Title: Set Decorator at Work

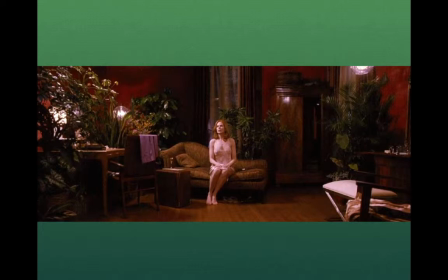So she had to transform this room into a plant, planted overgrowth, just overgrowth of plants and confusion just to make it more jungly, to give the look the director wanted. And you can see here, it looks highly polished and wood, but now without the plants, it adds something in there,
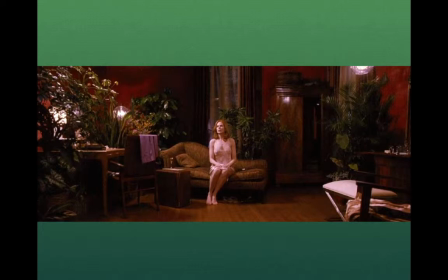almost like a sort of overgrowth contrast here, and overripe feelings of the movie that the director wanted.
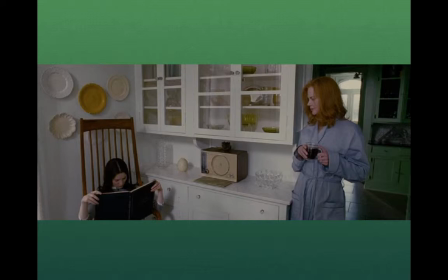Here, in this kitchen scene, they wanted one prop and one set deck item to really give the sense of timelessness to the scene. And so they found this radio that turned out it was a collector's item. It was worth more than $50,000.
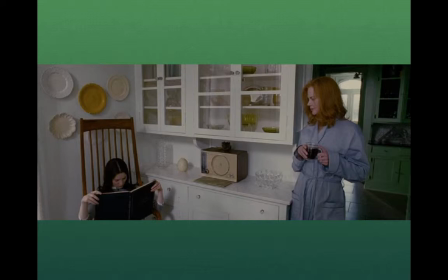But they wanted the look of it. So what they did is they took this collector's item, they rented it, but they thought it was so important just to have that piece in the kitchen to tell the story that they thought that it conveyed exactly what the director wanted.
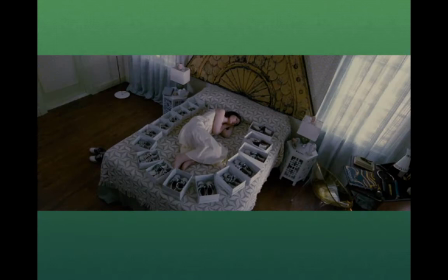So that's what you do as a set deck. You look for certain items that say so much more than anything else. Here, they also wanted this feeling of the India character being this kind of Alice in Wonderland, otherworldliness and her own loneliness. And she's surrounded by these shoe boxes.
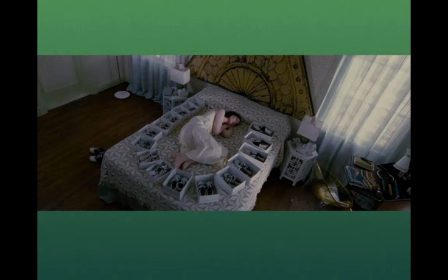They all have the same kind of subtle shoe in it, but it is this horseshoe of shoes in this golden headboard. It gives you a sense of her separation from the world with the tilted camera angle and everything.
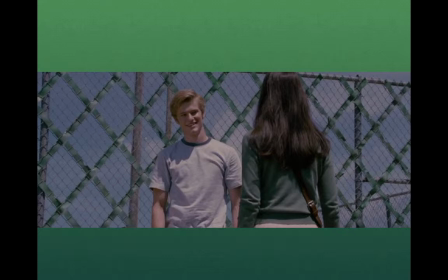In this piece here, they also wanted her in this movie to feel like she's caged in a lot of scenes, so they interwove this green tape in the chain-link fence because green was a motif,
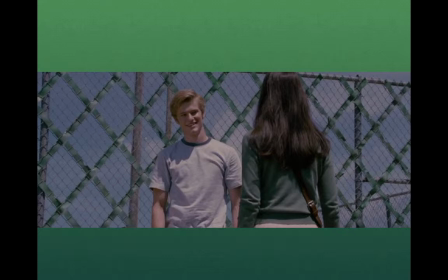as you've seen in some of the other photographs. Green was a motif in the movie. So she's not only behind a chain link fence, it's got this green pattern. Now, no one really notices that in the movie. It's a little strange, but it gives that thematic element that they wanted.
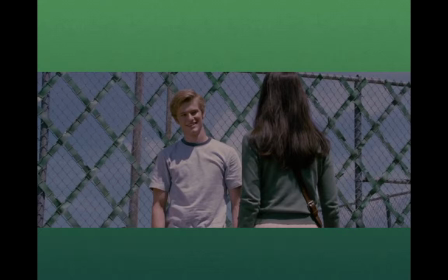And so, less than a more else, she talks about working in movies, and she likes it much better because you have so much more time to compose your scene as opposed to TV. and she explains how in TV, most of the time,
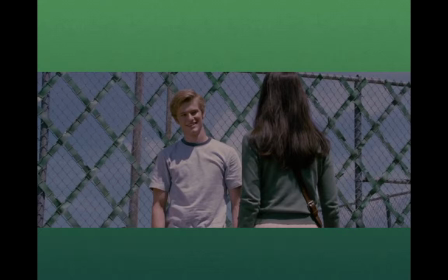the camera shot's a medium close-up because you're shooting so much, so quickly, you don't have time to compose elaborate set decoration. And so they're totally two different mediums. In TV, you hardly ever see a wide shot as you would in film.
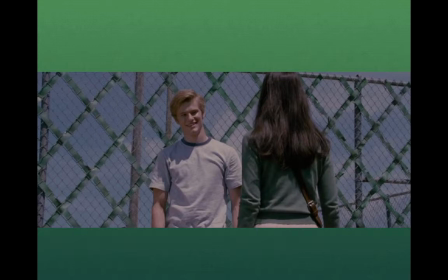So because you see more wide shots in film and more camera angles, and because it's more complex the way the camera setup is, The design and decoration of sets has to follow that complexity in order to make the movie work.
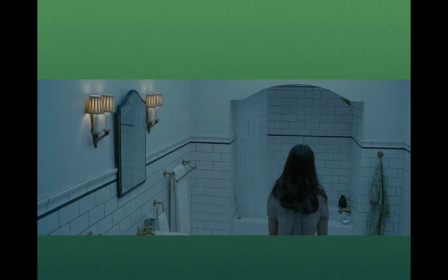Here, we can see how the camera setup and the lighting setup would never happen in a TV show because this is a really studied thing that no one would have time for. The reason why is because in TV, you're shooting a different episode every week.
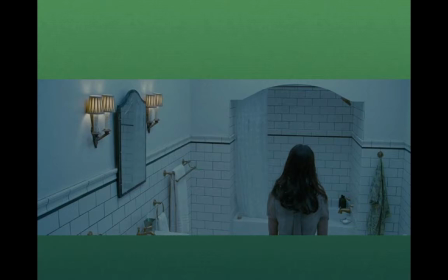And so you're talking about four or five writers in every episode creating characters for that week's episode. And they're consulting with the designer and decorator, but they don't have much they can actually develop in that short period of time. So that's why TV isn't a director's medium.
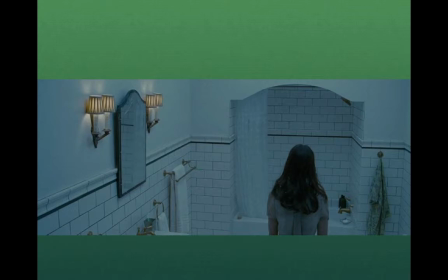It's a writer's medium because there's a different director every week for every episode in TV where the writers are consistent. There's the same writers throughout the show. So you can see film is a director's medium. TV is a writer's medium. That's the through-line, the controlling person.
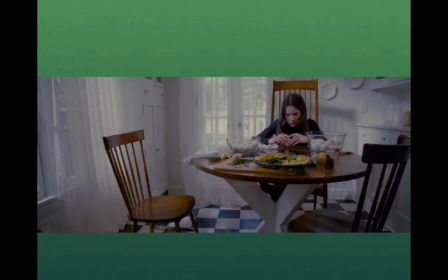Here we have Morales setting up a scene here where the furniture alone separates a character from us. And it's a nice setup of the devil eggs scattered all over. She's hidden behind eggs. Not hidden behind eggs, but it's almost like she's struggling with these objects. A separate world.
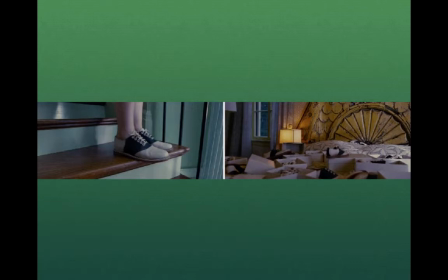This is Alice in a wonderland that's crumbling. And here we have, once you've established the set decoration really well, you've got your saddle shoes,
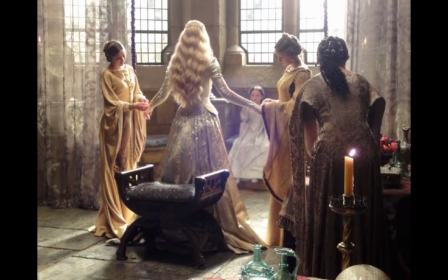and you can do insert shots that depict a lot more once we become comfortable with our decoration.
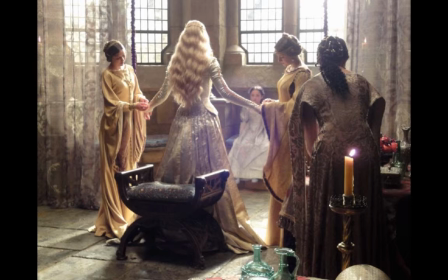So I'm going to shift over here to a more fantasy-prone set decoration. Here we've got a movie called Snow White and the Huntsman, and here set deck isn't going to do the realistic look of what we just saw in Stoker.
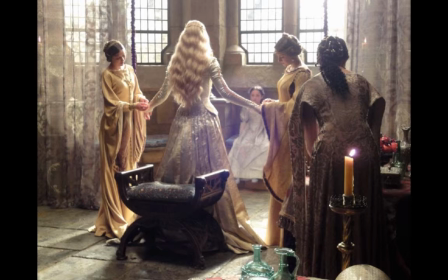We're looking at a fantasy that's based on a medieval myth, and so here we have very simple set deck items. We've got the diaphanous curtains, single candle glinting against the green glass, but pouring light through the windows so everything seems golden.
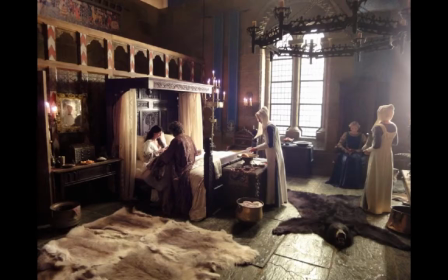The golden hair, the drapery, everything is making it look almost ephemeral. Whereas when we go into the bedroom here, it's a little more down to earth. And it's just scattered items quickly give us the picture.
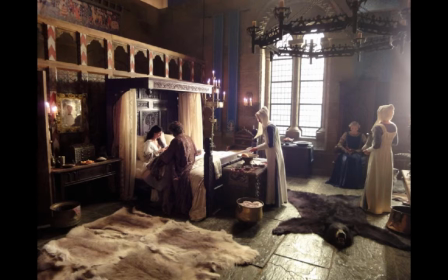We've got the bare skin rug. So the rugs are animal skins. We've got the chamber pot. We've got the chandeliers, actually candles, and the overhang of the bed, the canopy bed. very medieval, very quickly done.
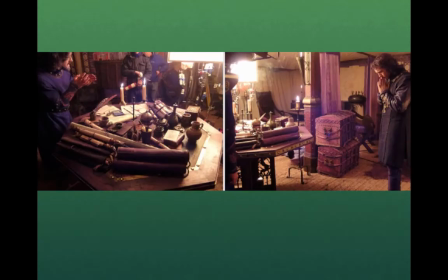We understand immediately that we're in that time period. And when working on these period projects like Snow White, we can see that it's the set deck, people placing the right objects here in this person's tent that give us this idea of adventure.
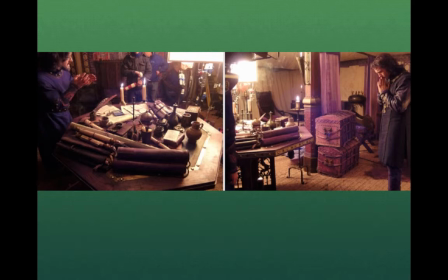We have the maps, they have to be scrolled upright. We have the chests that are going to be traveling.
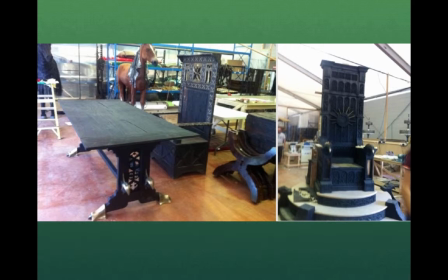We have all these items that give us a feeling that there's going to be an adventure. And in the mill where we build all these things, in the studio, we call it the art department mill, we build the tables and then we distress them with the dark paint
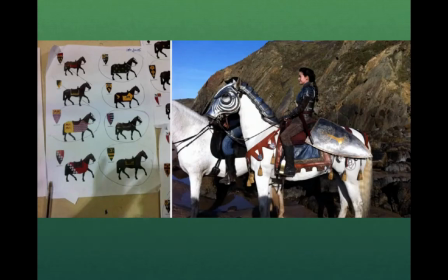sanded down to make it look medieval and heavy and preponderant. we also have to do the research here. If we're going to do heraldry for the horses, we design the different look we want, and then we choose, we let the director choose a certain heraldry for the horses that are going to be armored,
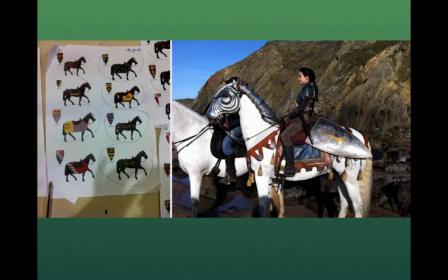and then we develop it and put it on the horse, and suddenly the fantasy comes to life.
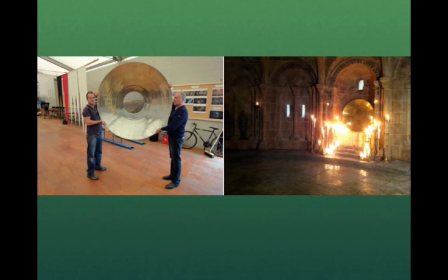Here we have armor for the horses that we've researched through history, and then we develop it in our mill in the art department. And if we want a fantastical effect, We create things like this, the fiery symbol that will be put in the alcove against the torches to give a real dramatic effect.
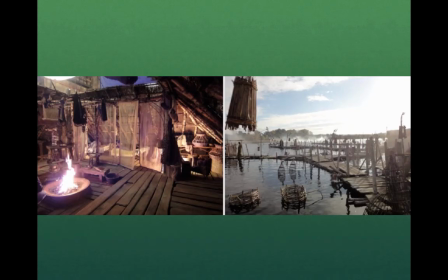But it's set deck that creates this symbolic burst of gold. And then finally, when we hit the river, and we've got to have that transient kind of architecture of people fleeing, we build those shanties and those seaside tents and docks.
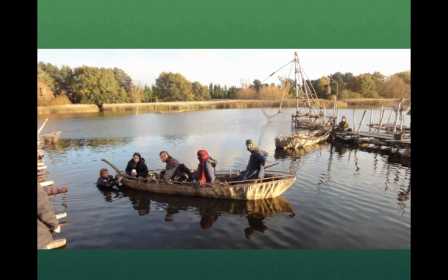We built right into the river here and we can see a gentleman who is guiding the boat for the film here and we can see the boat's made out of a kind of animal skin look. But Set Deck puts all this together. They build all this. They create all this. And so you can see behind the fantasy that's making it look real, the Set Decorators get to travel back in time and give us a world that actually never existed but looks very real.